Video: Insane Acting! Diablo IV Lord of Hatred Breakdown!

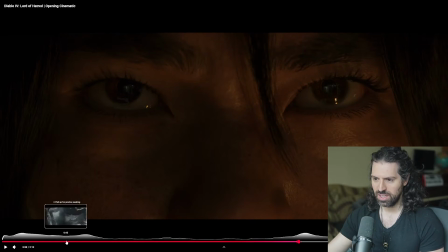(20:49)
Like I said, I think this form here is Steve Bloom, I think I saw, which is awesome.
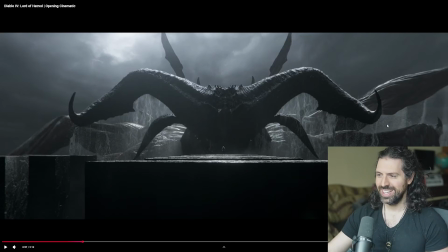(20:57)
Fantastic. Actually took a voice acting class with him a while ago, a couple of years back. Really, really awesome. And then this character, Judy Alice Lee, I believe,
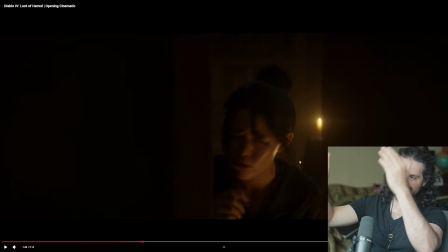(21:09)
who you guys know from Hades. So yeah, just awesome. Yeah, the classic using the framing as a prison, which is fantastic.
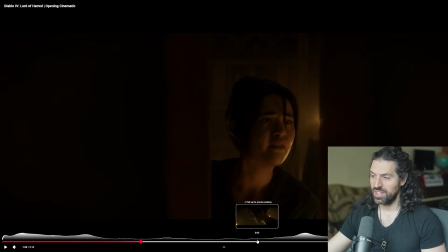(21:18)
And yeah, I really got to shout out the I mean, Blizzard is no
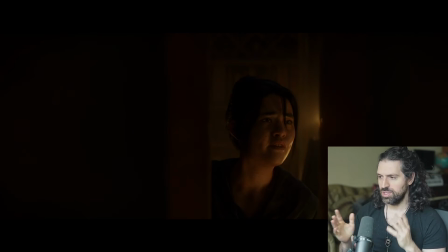(21:23)
stranger to amazing sort of cinematic language in their big cornerstone cinematics like this.
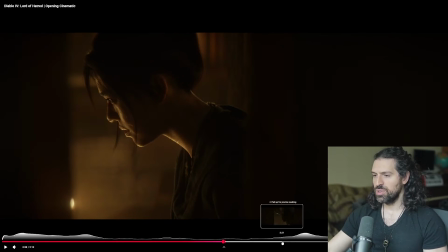(21:30)
But I love to see the sort of consistency in the framing, the composition, great. And then even in her destruction, like this very, very subtle stuff, guys.
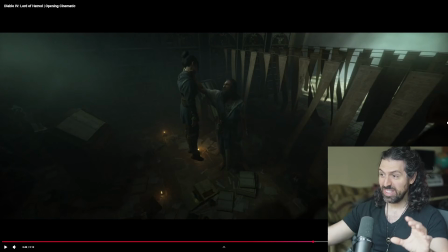(21:41)
Very, very subtle stuff. The geometric shapes are broken and she's free.
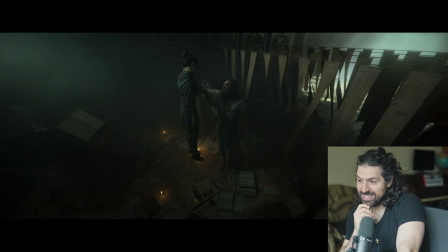(21:45)
So yeah, really crazy. And that's a lot. That's a lot to break down for just a few minutes scene.
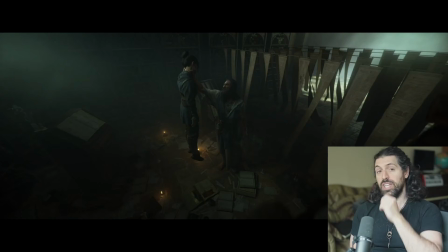(21:51)
So anyways, I really enjoyed it. If you guys enjoyed your time here, make sure to subscribe if you want to do more cinematic breakdowns together.
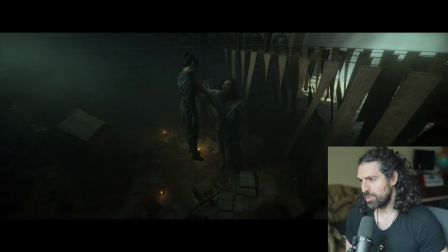(21:57)
As is tradition, I got to pick my favorite shot, and I want to hear yours too in the comments.
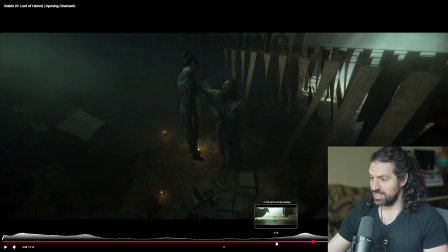(22:03)
Ooh, this is going to be hard to pick a favorite shot, actually, For this one, I think it's going to be something more subtle. I usually go for some pretty technically impressive shots. But you know what? For this,
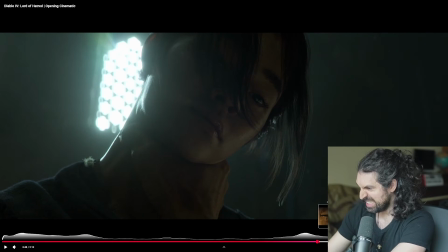(22:18)
it might have to be this one or... Ooh, it's tough.
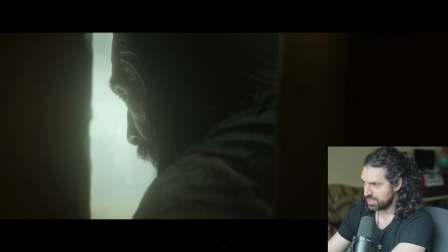(22:24)
I actually really like the turn here too. I really like some of these really, really just wide open aperture with the lens, really focusing on the smallest move in the character's face.
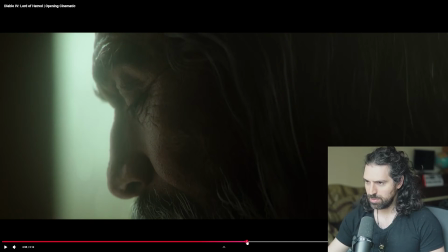(22:37)
These were amazing too. Definitely some of my favorite. This one where he turns, you see a little movement in the eyebrow. He's listening. Very, very good. But, by that same logic, I really like some of the ones where she was imprisoned in the frame like that.
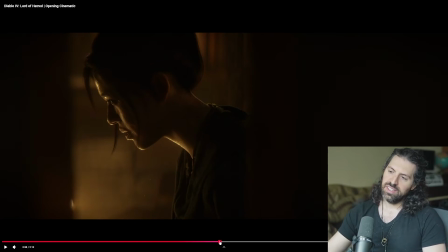(22:52)
Awesome, awesome, awesome. And the sort of power that starts there was really great. It was really great as well. But yeah, you know what? I think I'll probably say this one right here,
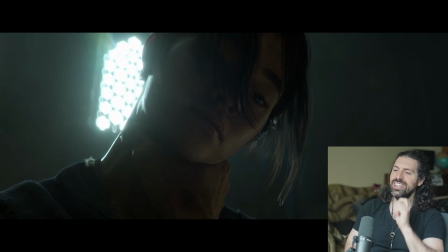(23:06)
because it was like the sort of revelation of the emotion, the look on her face too, of sort of I got you, and also just disgust on her face,
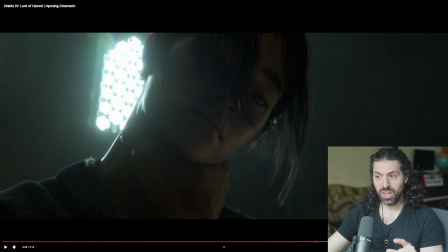(23:20)
like definitely no love for this person. But the window in the back, it kind of hints at what I was saying too, like she's free now. She's able to finally go out the window and get out of this cursed room, whatever the heck's going on here, of just hallucination and mind games. So yeah, really, really good stuff. Amazing work.
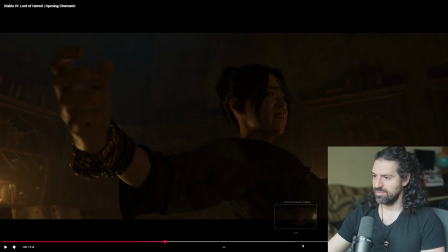(23:40)
Shout out to the team. Shout out to the performers, animators, lighting team killed it on this one.
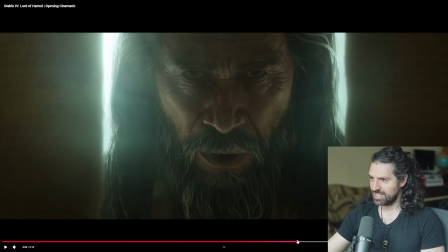(23:48)
Like I said, that little bit of subtlety with the green hue on this side versus the orange. Obviously it's chromatic harmony, but it also just kind of shows the difference in the character and their mentality.
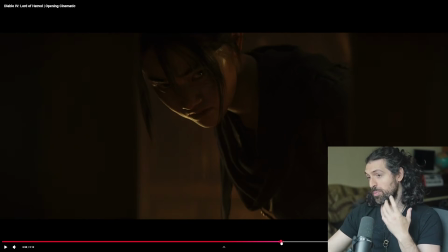(24:02)
And she's in this low key lighting, lit from behind by this very, very tiny candle,
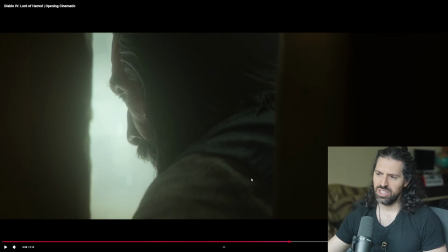(24:07)
but he's lit by just this void of like kind of eerie light that looks like this light from the sort of
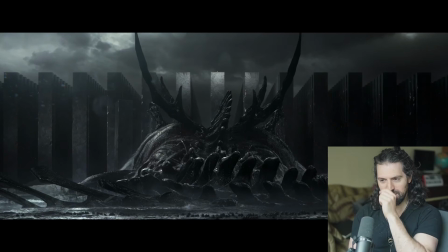(24:16)
Lovecraftian cosmic horror beach here. It's like Dagon from Lovecraft, that story. But yeah, anyways, that's gonna be my favorite. Let me know yours in the comments. Make sure to subscribe if you want to do more cinematic breakdowns together. Check out my voice acting on my Instagram and other channels, and I'll talk to you guys very soon. Thanks for being here.